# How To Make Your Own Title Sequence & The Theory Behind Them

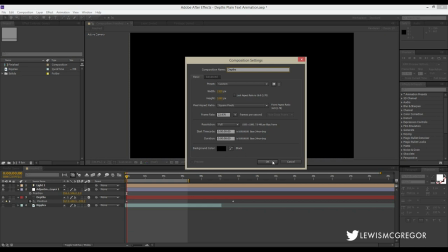3:22 So first of all let's create our show let's say our show is a murder mystery it's centered on a town situated near a big lake and people keep going missing around this lake yes so the entire show is kind of crafted around this lake um there's you know the bodies can't be found
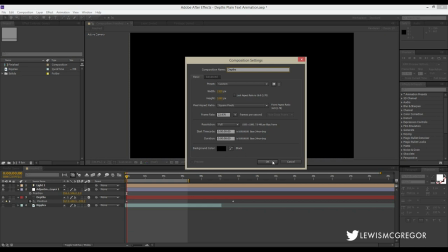3:38 things just adding up they've called in uh federal uh state officers and the town people are a bit weird and you know there's again there's something about that lake and we're going to call this show um depth and uh okay that sounds pretty cool okay so we're going to open a new composition
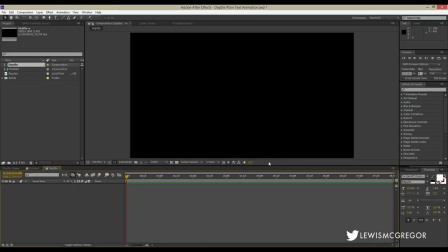3:56 for six seconds long because that's all we want this title card to be six eight seconds say we're gonna put our text on our predetermined font and a bit further on in this tutorial we're gonna start speaking about symbolism and how everything can
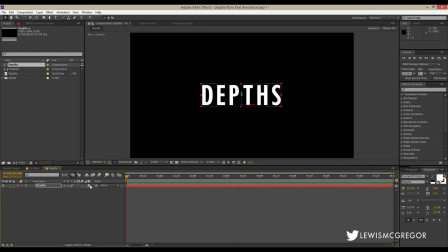4:11 be deconstructed which will ultimately give your medium more meaning so essentially what i want to do here with the title sequences i just don't want it to appear as depth and and that's kind of it we're gonna make it as if this is uh this is one of the bodies that goes missing right so this is one of the bodies that goes
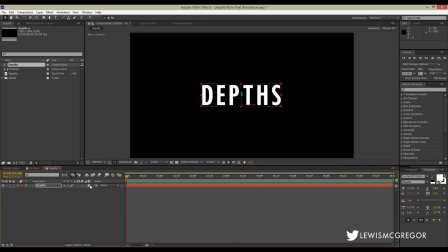4:31 missing within this lake or you know whatever happens and we're gonna have the the title appear as if it's a body rise into the surface of this lake but like i said none of the bodies are ever found and this is all shrouded in mystery so first we're just going to turn the text to 3d by clicking this.
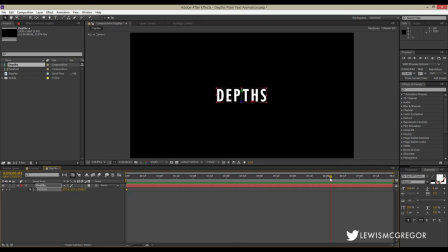4:49 Now, I don't know if you've ever noticed, but in films, adverts, TV intros, say, whenever the text is pushed back in C-space, when it moves forward, the individual characters, the letters, they disperse within the width of one another.
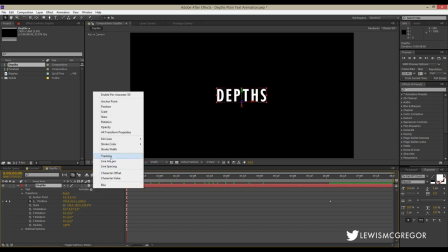5:04 Now, you do this by clicking this little triangle by here and clicking tracking.
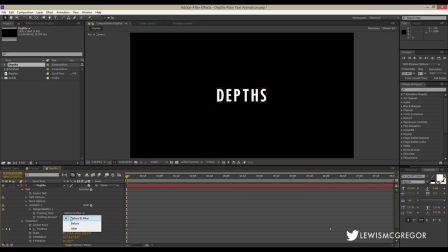5:09 Now, if you go down to the tracking amount, when you adjust that, the letters, the characters are going to move away from each other. Now, if we set a keyframe when the text is pushed back and we're going to bring the text forward and put another keyframe there and we're going to disperse the letters a little bit.
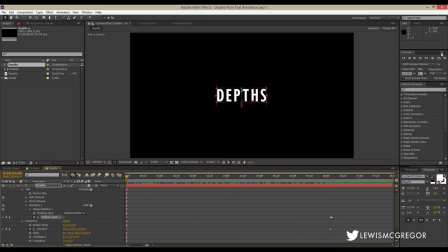5:24 So now when it comes forward it's going to give that kind of classic TV advert, TV intro, film trailer text look. There's something aesthetically pleasing about seeing the characters individually move apart as it comes forward.
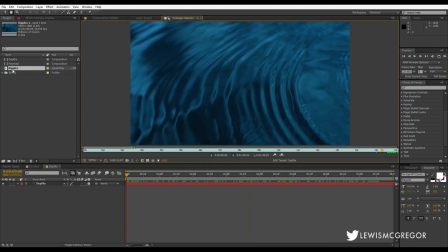5:39 So next I have this ripple layer which I downloaded from Videoblocks and it's kind of I think it's supposed to be mimicking a lake. I think it looks like a pre-rendered visual of a ripple rather than an actual filmed lake.
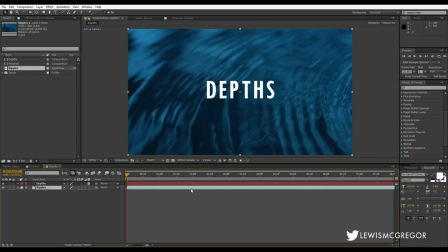5:52 Now we're going to place this underneath our text layer and in the effects panel we're going to search for a displacement map. Now what a displacement map is essentially in layman terms it's going to take the it's going to take the movement of the chosen layer and give those qualities to the affected layer.
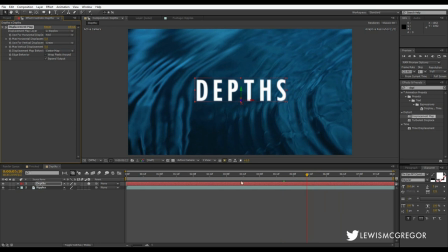6:10 So here I'm just going to adjust the distortion for the vertical and the horizontal properties as well as change where it's taking its information from. I'm going to choose luminance instead of a color property. So if I turn the ripple layer off now and just play back this text, it starts to look a little bit like water.
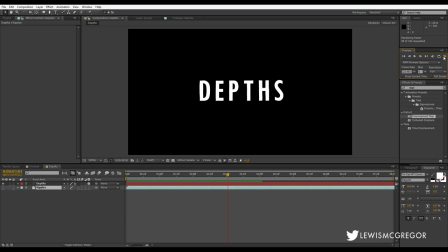6:28 Now what happens when something's in the water? The deeper it goes, the more blurrier it gets, it's going to get because of the diffraction.